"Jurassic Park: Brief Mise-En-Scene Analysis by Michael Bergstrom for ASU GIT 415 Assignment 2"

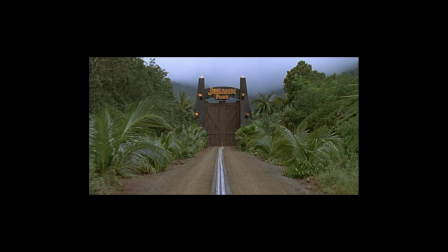5s
Welcome, movie fans, to this brief analysis of the original Jurassic Park. Spoiler alert, this movie does have dinosaurs.
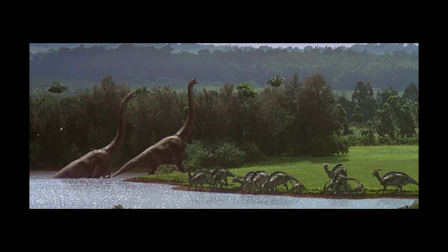16s
This is one of the earlier scenes depicting the dinosaurs out in the wild. It gives us an idea of the scope of the park and how vast this world is. But first we meet Drs. Ellie Sattler and Alan Grant. Here you can see by their attire and their surroundings, they're used to getting their hands dirty and working out in the field. They can take care of themselves. They're the center of the group. And here they are not only larger than everyone else, they are closer to the camera and above everyone else, quite literally. Which implies that they are above everyone else in their social status. they're
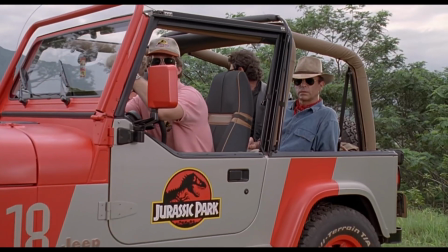62s
the most important people in this scene here are archaeologists see living dinosaurs
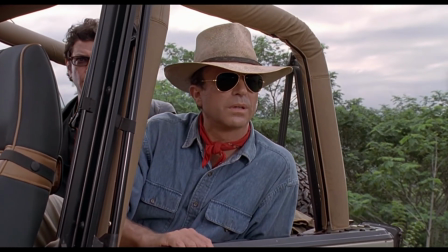69s
for the first time pay attention to the emotions of the music and the camera
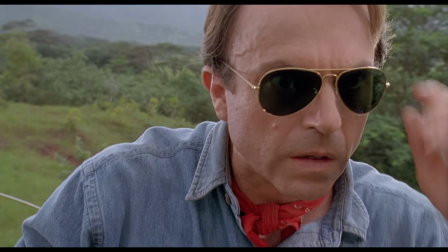76s
angles as the doctors become very small in the world they thought they knew
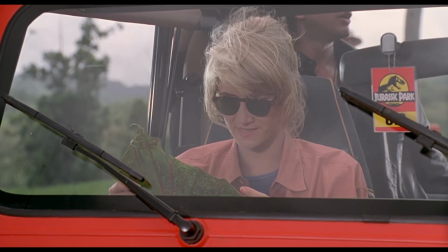83s
alan this species of veriformen has been extinct since the cretaceous period i mean still trapped in
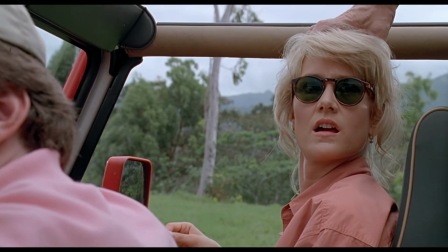88s
her own thoughts until alan pulls her out and
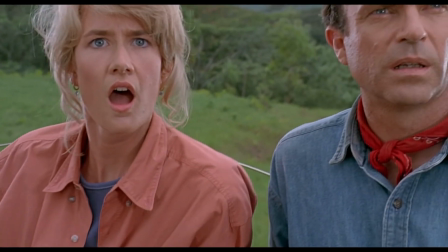94s
she escapes her box her small world the
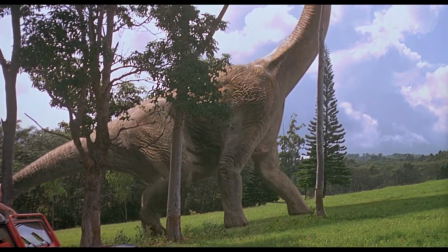100s
slanted ground is symbolic of their worlds tilting
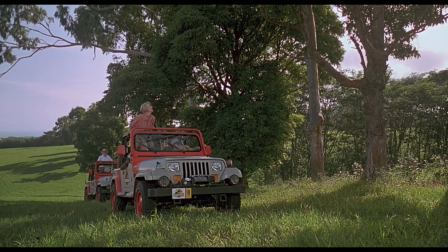106s
the camera looks up as they do
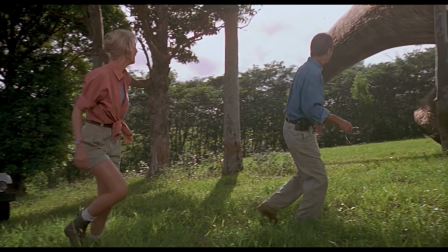112s
representing how small they feel in comparison to this new discovery The world is bright and full of hope.
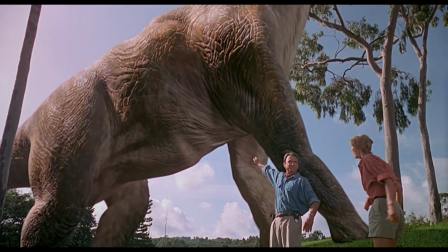122s
Lots of lighting.
It's... it's a dinosaur.
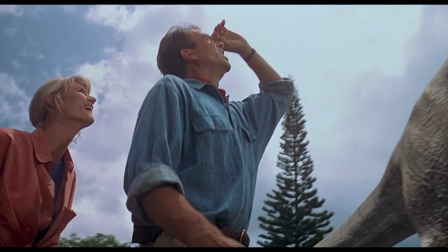129s
Lots of smiles.
It's totally wrong.
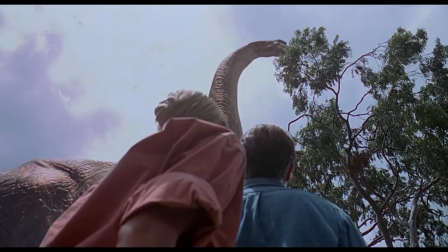134s This is a warm-blooded creature. This thing doesn't live in a swamp. This thing's got what, a 25, 27-foot neck?
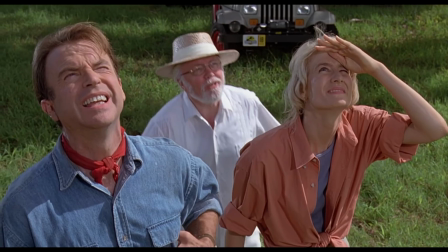139s A brachiosaurus, 30.
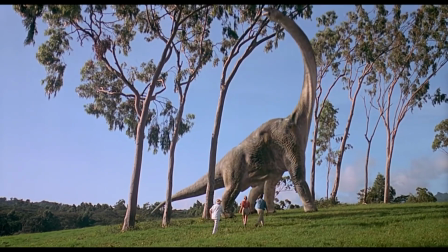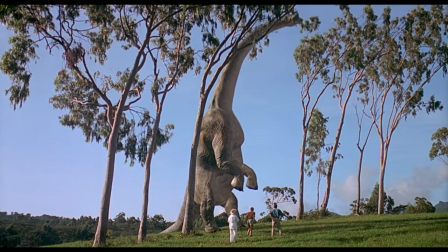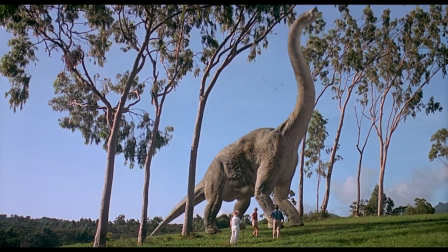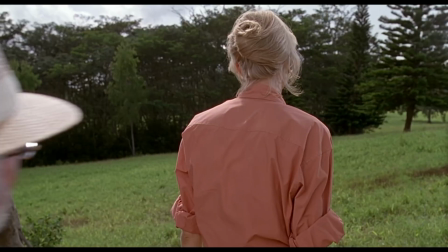158s We're gonna make a fortune with this place.
The lawyer is still stuck in his... small box thinking about money t-rex
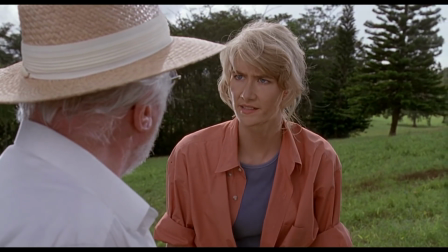166s
mm-hmm you said you've got a t-rex uh-huh say again
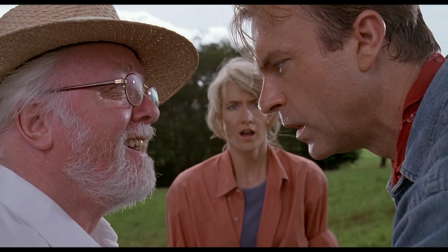173s
we have a t-rex in this
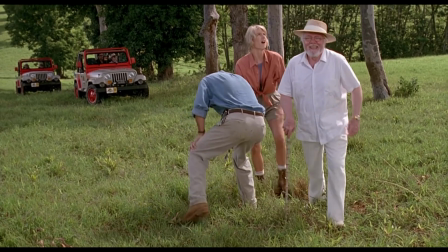176s
land to
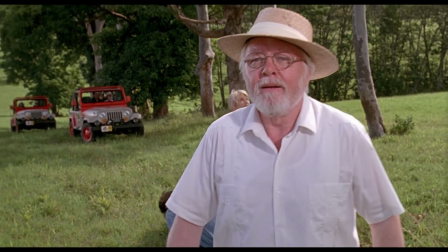185s
jurassic park he's the biggest deal
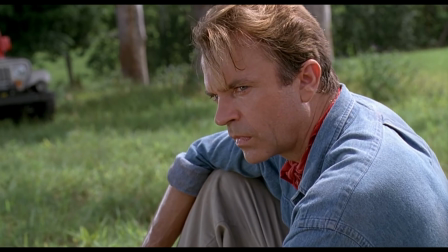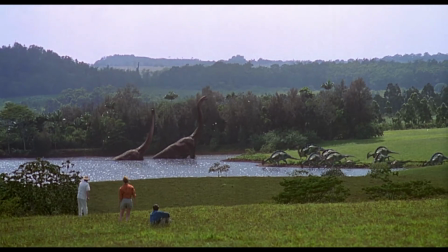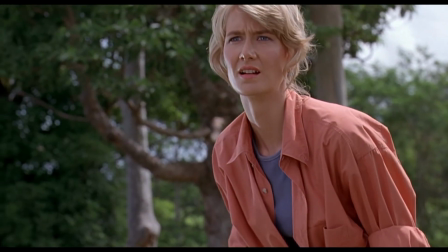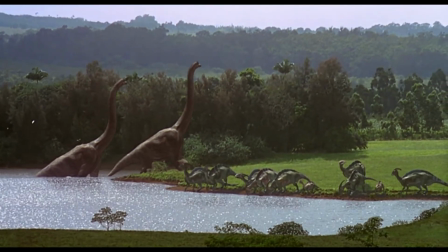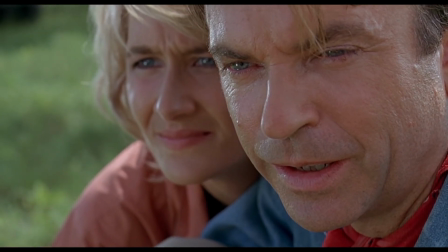209s they're moving in herds they do move in herds
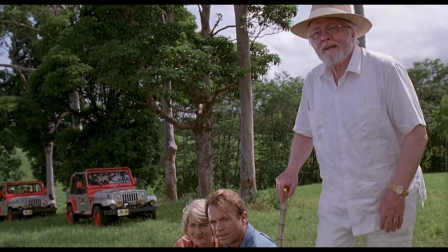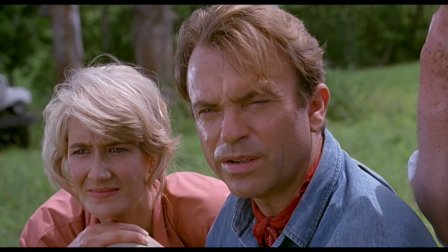223s how do you do this
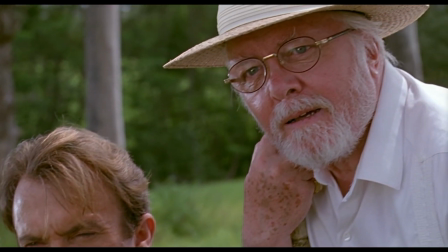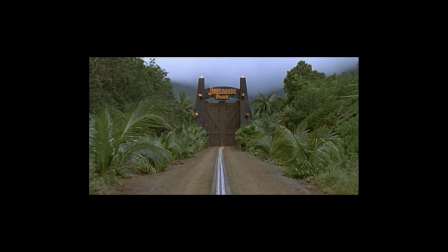230s
we enter the park through giant doors that remind us how small we actually are we enter a state-of-the-art
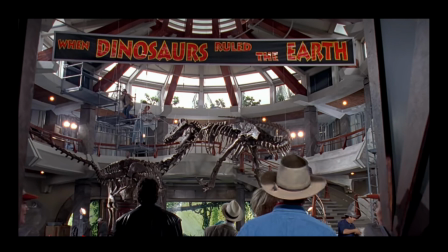239s
museum and look up at the vastness of this brand new facility that's so new and still being worked on
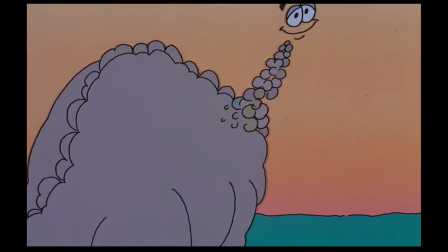247s
We're treated to some animated storytelling that reminds us that we are in a fantasy world before we see where baby dinosaurs come from and are introduced to the possible dangers that await us in this movie.
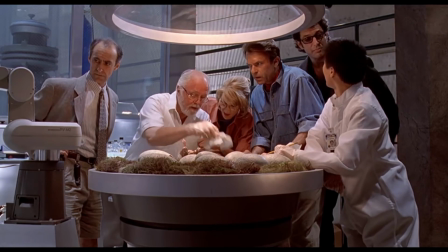262s How do you know they're all female? Does somebody go out in the park and pull up the dinosaur's skirts?
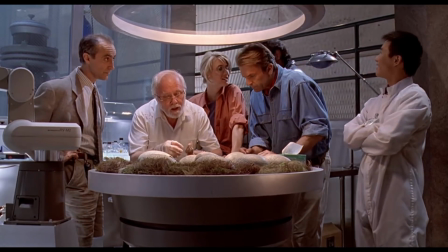268s We control their chromosomes. It's really not that difficult. All vertebrate embryos are highly female anyway.
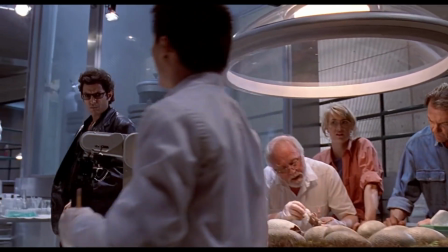274s They just require an extra hormone given at the right developmental stage to make a nail.
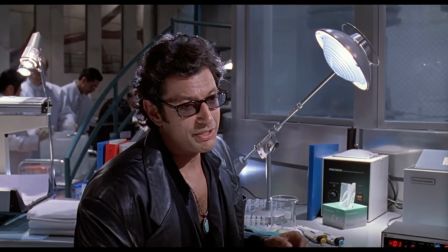279s We simply deny that.
As he's schooled by a scientist.
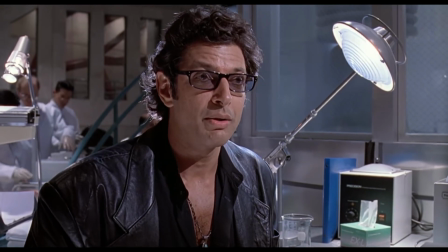287s
He then becomes larger. As he makes his point.
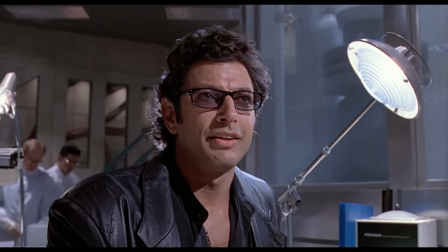294s Oh, there it is.
We're looking up at his mind.
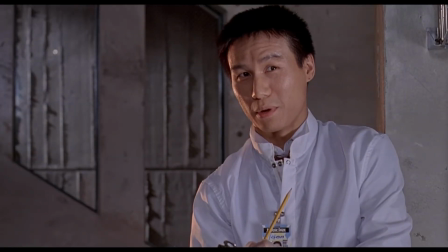299s You're implying that a group composed entirely of female animals will breed?
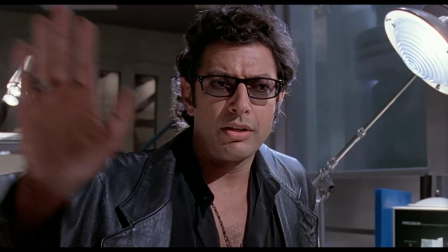304s No, I'm simply saying that life finds a way.
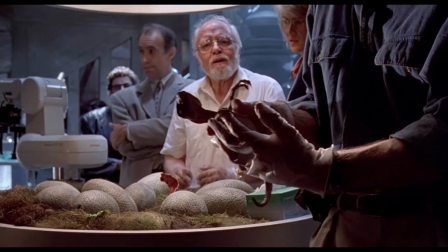307s
As Ian is literally under a spotlight, Dr. Alan Grant steps into the shadows and asks an ominous question.
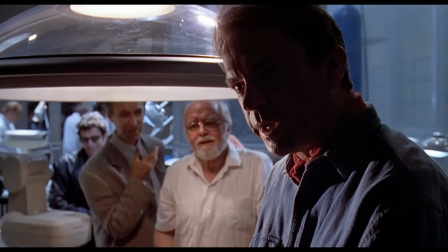315s What species is this?
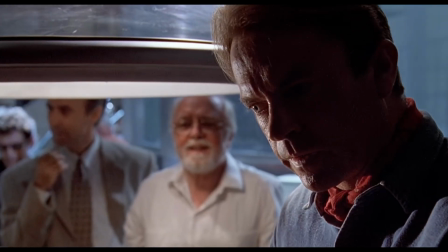319s It's a velociraptor.
He holds in his hands the dinosaur he fears most.
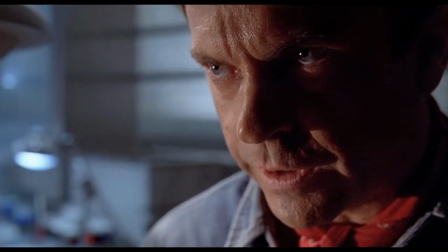326s The red raptors.
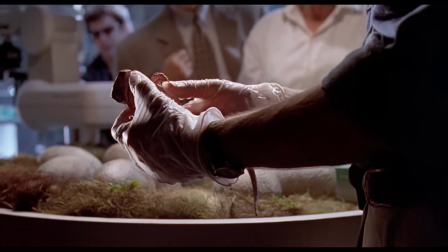331s
As the baby monster begins to screech, the music turns ominous, implying danger,
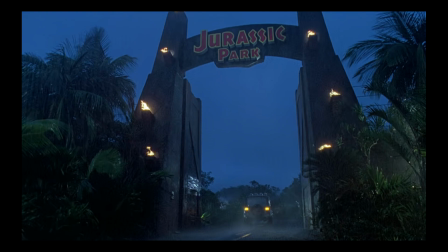337s
and in traditional storytelling tropes, a storm rolls in, turning the island dark.
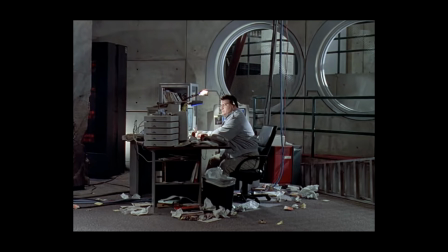344s
We're then reintroduced to the source of our movie's chaos in his natural environment,
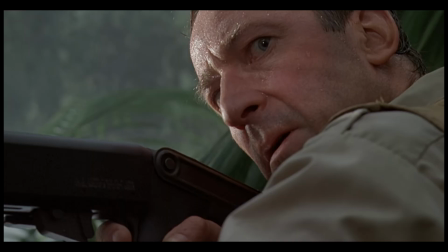351s
before everything goes wrong.